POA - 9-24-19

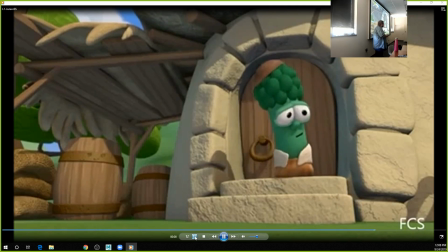So Junior Asparagus has no limbs, right? But we completely believe that he is moving across the screen under his own power completely because of squash and stretch. We believe that when he squashes down, he's building up that energy. When he stretches back out, he's exerting that energy against the floor, right?
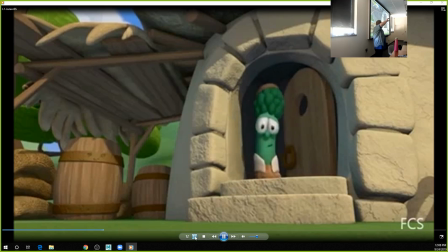It's causing him to sort of travel to the air in an arc. Foreshadowing. And then he stretches out again right before he lands, because if you've ever tried to land with your knees bent, you probably hurt yourself. And then he's squashing again to sort of absorb that impact, right?
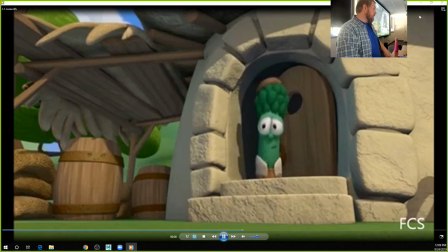If we look at the mechanics of a jump, it is completely
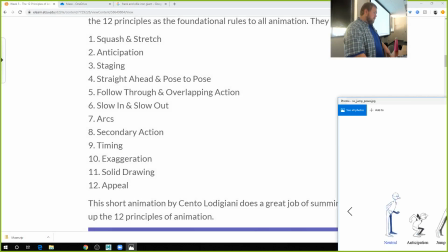squash and stretch, right?
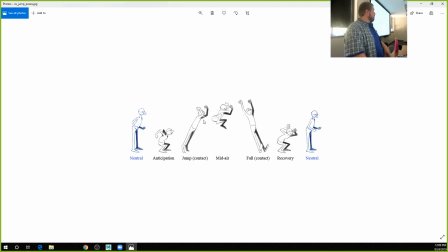We get this squash for this anticipation down, this stretch when you push off, you're up in the air, you got to stretch out again, and you squash again, right?
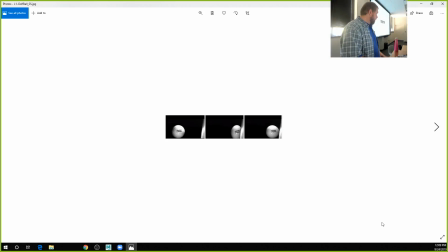Even things that you don't think squash and stretch do, right? Because the alternative is break, right? And that would make golf even more boring. Right? Like, oh, I hit this ball, it shattered everywhere. I had to pick it up pieces. Right?
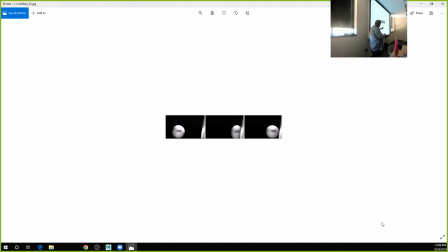Like, that's not fun. Right. So a golf ball does. It squashes just a little bit. And actually, that firmness of it is why it like sort of pushes off and travels so hard from that.
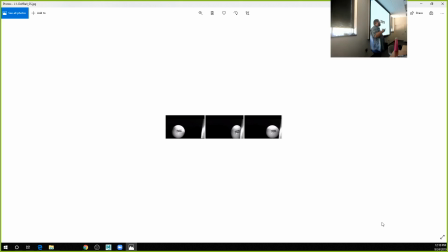So we get these three principles of these three laws of motion from Isaac Newton, right? So these are stuff we'll kind of harken back to periodically, but one is for every action there's an equal and opposite reaction, right?
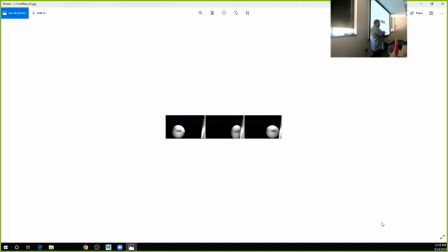And what we're seeing is that energy can't not react, right? It has to react in some way. Like if something hits it, or if it hits something, it can't just die, right? And it's not, or it can't just like stop like dead, right?
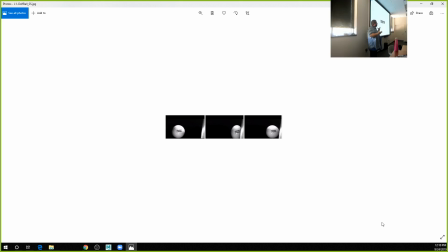And we've kind of the thing about that is it's not that we're like that does not adhere to Isaac Newton's laws. It's more like we've seen things move for so long. I have no idea what that is. We've seen things move for so long that we recognize when things are not obeying the laws of physics, right?
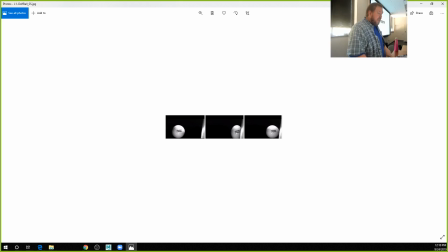And so squash and stretch really helps us to convey that. Now, the interesting thing about squash and stretch is,
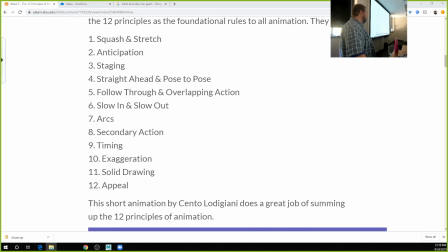again, things that you think are not squashing and stretching actually are a lot of times.
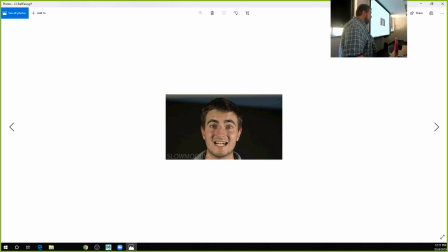So, like your skull, right? This is from the slow-mo guys. I have a much better version of this somewhere, too. Your skull squishes? Yeah. So, you know how babies have a soft spot? Yeah. Yeah, because if it was all one piece, it would have more of a chance of cracking, right?
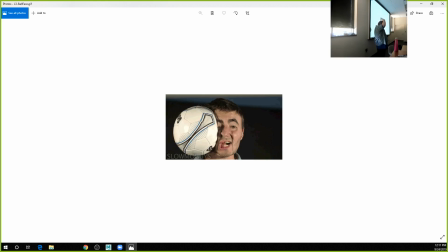And so your skull is actually multiple pieces that are not connected together, and even once they do fuse, it's not completely hard. It's got a little bit of malleability to it, because you don't want your skull cracking in and puncturing your brain. You know, right? Yes. A good website you can use to show this is heelslap.com.
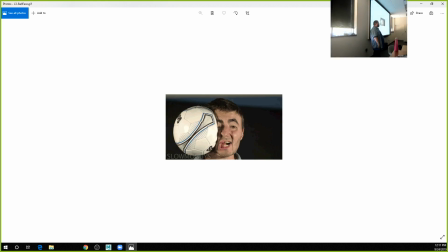Heel slap. I have a feeling, but based on her reaction, I have a feeling I'm not going to Google that. I promise, like, it is safe for work. It is like really funny. You can use your mouse and like you control the heel with your mouse. And just... Oh, heel slap. Okay, I thought, yeah. that seems like fun.
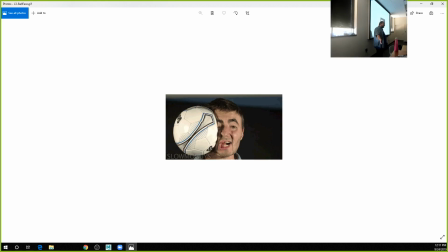So this is interesting though. Like, look at how much his head is deforming, and like you see this picture and you're like, oh, well, I mean, I hope he had good insurance, right? But like, if you watch this in real time, he goes, right, and then sort of stumbles to the side.
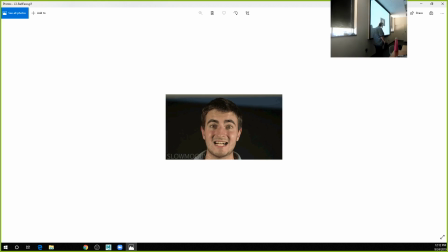He's perfectly fine. Our bodies are meant to do that. But, like, look at his bottom lip. His bottom lip's dragging behind. Yeah, where does tooth go? Even the tip of his nose, right? Where did his tooth go? I think it's still in there. I think it's just The amount of force, though, like, that soccer ball is not being thrown solid.
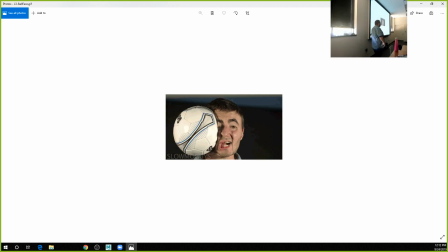Hey, you can watch the video. It's on YouTube. Like it's a hard hit. It probably gave him a mild headache, but it's not like it knocked him out. No. I can feel that picture. I know.